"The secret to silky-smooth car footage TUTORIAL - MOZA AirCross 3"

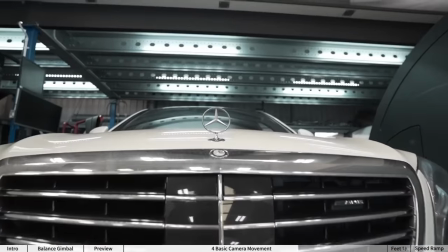[3:13]
But my advice is that when you go to different points, make sure to not only change how close you are to the point but change the perspective the
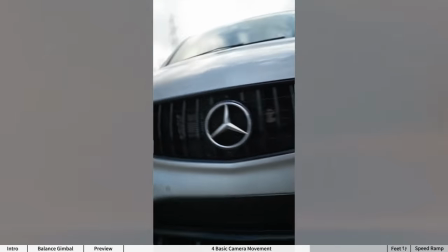[3:21]
horizon or the tilt of the angle the more changes in the movement the better the effect will look now once you do all those four
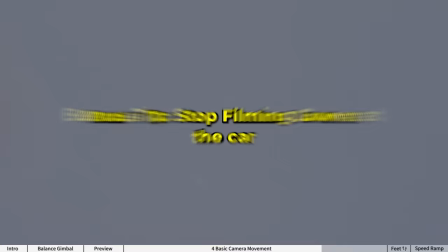[3:28]
shots you have earned the privilege to f*** around and try something different bonus tip stop just looking down at the car all the time get
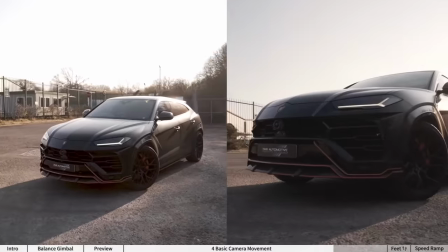[3:36]
your ass low down or flip the gimbal upside down to get more aggressive shots of the car by looking up at them and if you struggle to do this with the gimbal upside down you don't want to sleep on the experience of using a two-handle grip it completely elevated my experience with
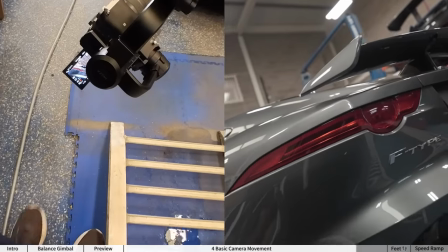[3:51]
using a gimbal with filming these cars especially because number one i can now hold the camera pretty low down or even upside down and i have so much more control usually when you have just the grip you really have to rely on your wrist whereas with this you have more movement that you can get because you have a wider angle of turn honestly i've got the best shots i ever got filming cars with it and all the big dogs user
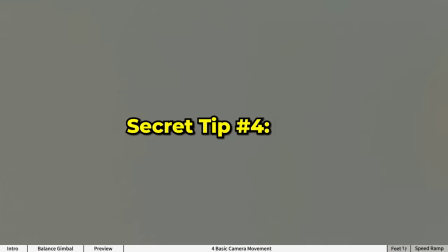[4:12]
so become like a big dog secret tip number four feet I mean watch your feet as you move
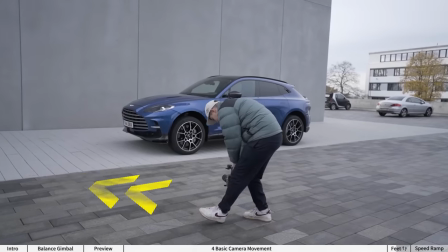[4:19]
the general rule of thumb is to have your feet pointing in the direction that you are moving Don't crab walk.
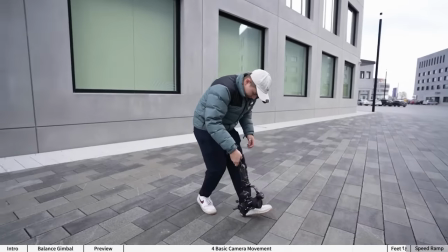[4:25]
You're not this guy Also move those legs slow have a bend in the knees tip number five is to stabilize
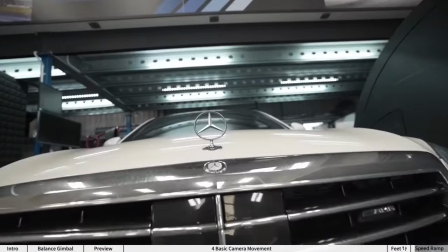[4:31]
before speed ramping So if your footage is shaky to begin with speed ramping it is still gonna be shaky In fact,
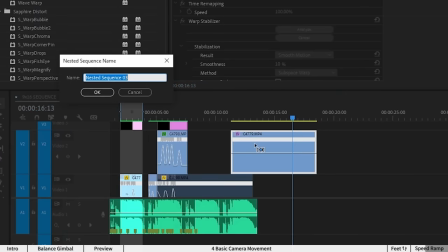[4:37]
it will emphasize it so try stabilize your footage with warp stabilizer then nest it and then do the speed ramps But my secret sauce is that I shoot
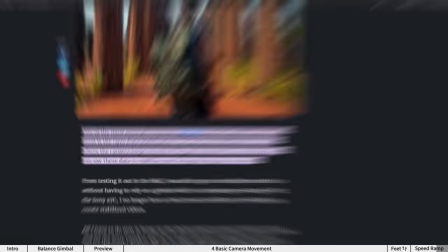[4:45]
with a Sony camera specifically the a7c that logs gyro data Which means that with the catalyst browse app I can get rid of all the
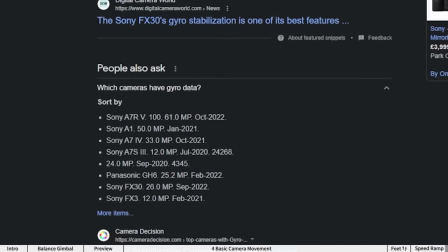[4:52]
micro jitters And this works for all the cameras after the a7c